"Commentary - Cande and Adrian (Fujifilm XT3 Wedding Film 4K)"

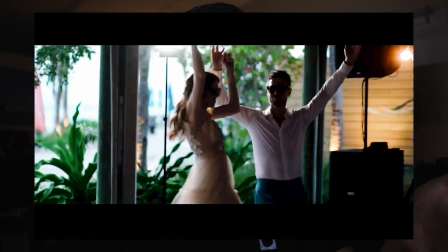[16:39]
Look at that. I love it. Then of course the colors of his jacket, everything, it all flowed really well.
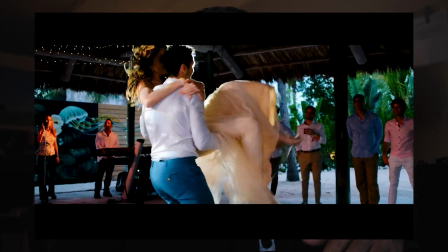[16:48]
Again, Ronin 23mm, 85mm on the side. And then we get a dip right here.
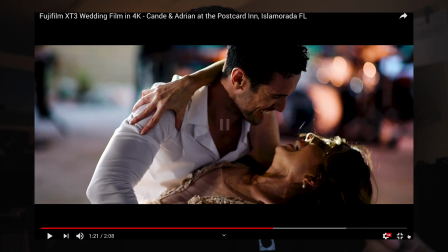[16:57]
But that shot's actually reversed. The shot is actually her getting pulled up, but we reversed it, and we think it looks nicer that way.
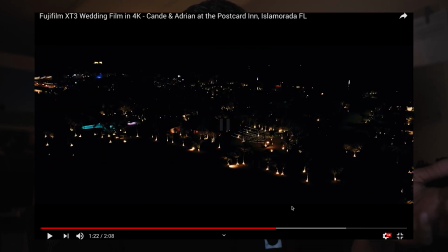[17:07]
I don't even know if they know we reversed it. This was actually the day that we got the Mavic 2, the Mavic 2 Pro, or whatever it's called, and yeah, I wanted to test it out at nighttime, so I got to test it out, and the shot came out nice.
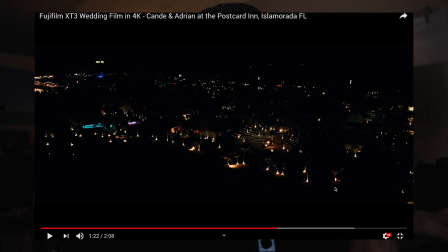[17:24]
The blacks are a little crushed, but again, I don't want that gray in there, that weird gray color that you get from bringing up the blacks, so we kept it that way.
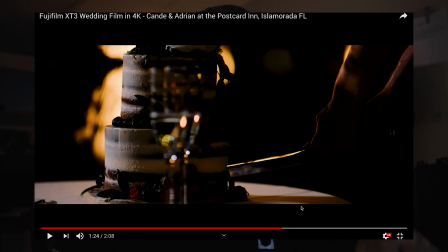[17:33]
So one thing about this wedding was the lighting that we used. This was out on the beach, no lights whatsoever other than those string lights on top, but let me see if I can show you the reflection. Let me get my phone and I can maybe show you. But if you see, the light that I'm filming with is that LED light right there, right? That little LED light, my God.
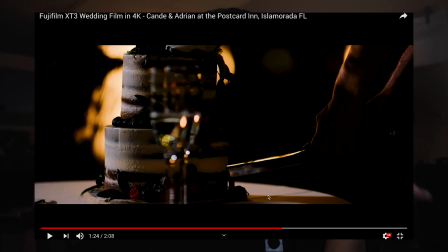[18:04]
We have two of them, and this whole entire wedding reception is lit by both of them. Easily the best lights that I've ever purchased, the cheapest lights I've ever purchased, but they do the job really well, especially with weddings.
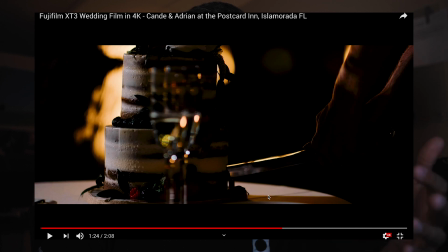[18:21]
I really wouldn't take them on like a commercial shoot unless I had no space, you know, but for weddings, super portable. Like right now I have that light on a sandbag on a speaker, and it's just right there lighting me perfect. And then of course I have the window right here, but you get the point. So for example, we just had two lights set up.
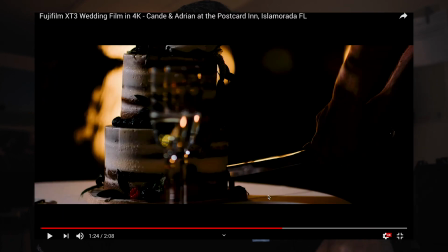[18:42]
They weren't even on. Then the planner said, hey guys, we're gonna cut the cake. Turn the lights on, point them towards the cake, and boom. You know, of course, when it's nighttime, I'm not really worried about the harsh shadows. I'm not really worried about that. Honestly, I just need it lit, and we daylight balance, and that's it, you know?
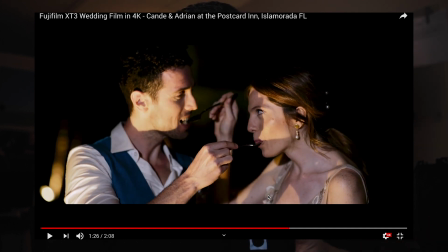[19:03]
Again, the lighting, I don't really worry about the shadows. I'd rather have shadows there than have them pitch black, you know?
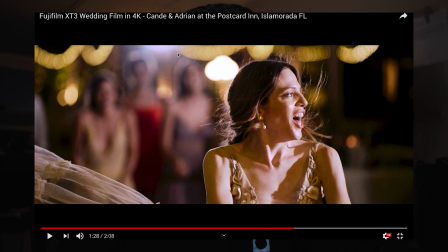[19:10]
And then again here, you can see at the top right here is actually one of the lights, and then we have the other light over here on the right side.
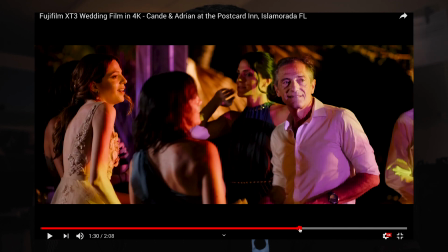[19:22]
And then, you know, even with all the colors of the reception going on, like for example,
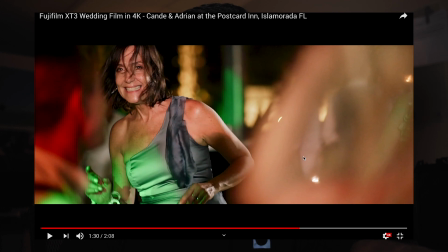[19:27]
this shot right here, her skin is lit by one of the lights. We just put two lights in the reception, just out in the back in the corner, and it just lit the whole dance floor. And you always have that one constant light, or in this case, two constant lights that just give you the one color where you just white balance to that color. And you know that if those reception lights aren't hitting your person that you're filming, those lights will. And yeah, it worked out really well for the whole reception.
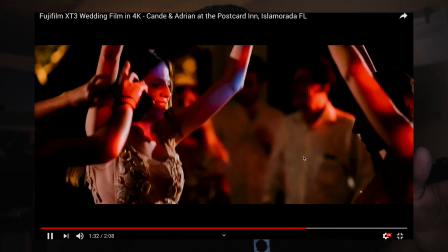[19:56]
So it's just some normal shots, 85mm shots, some 35mm shots.
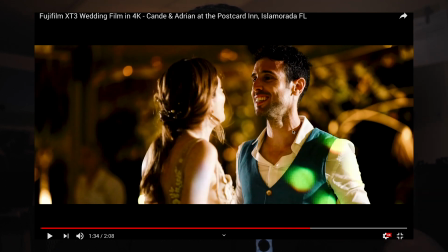[20:01]
And then of course, you know, like if you cover this side of his face and just look at this side, that's what the lighting would look like throughout the whole reception. But with these two little lights, money.
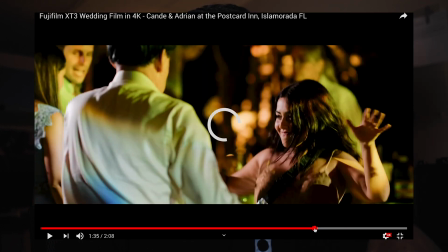[20:13]
And then again, even here, you know, you can see the right side of her face is just completely black,
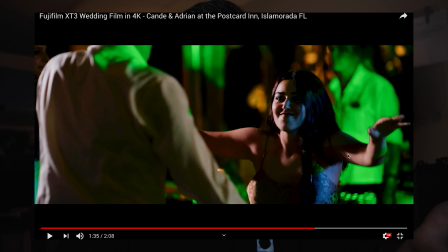[20:19]
and that's what it would look like without the light coming from the left side. So great investment. I'll put the link in the description for those. Check them out, like for real. That's not sponsored. Just check it out.
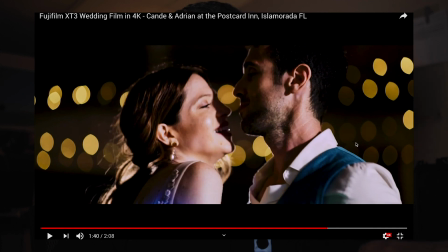[20:35]
And again, that constant light throughout the whole night. You know, string lights, use it for the bokeh, always.
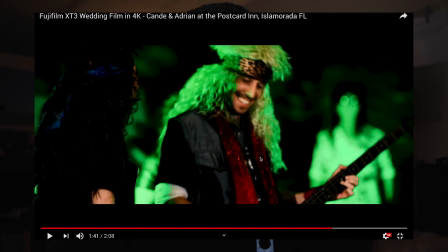[20:44]
And the bride and groom, super cool.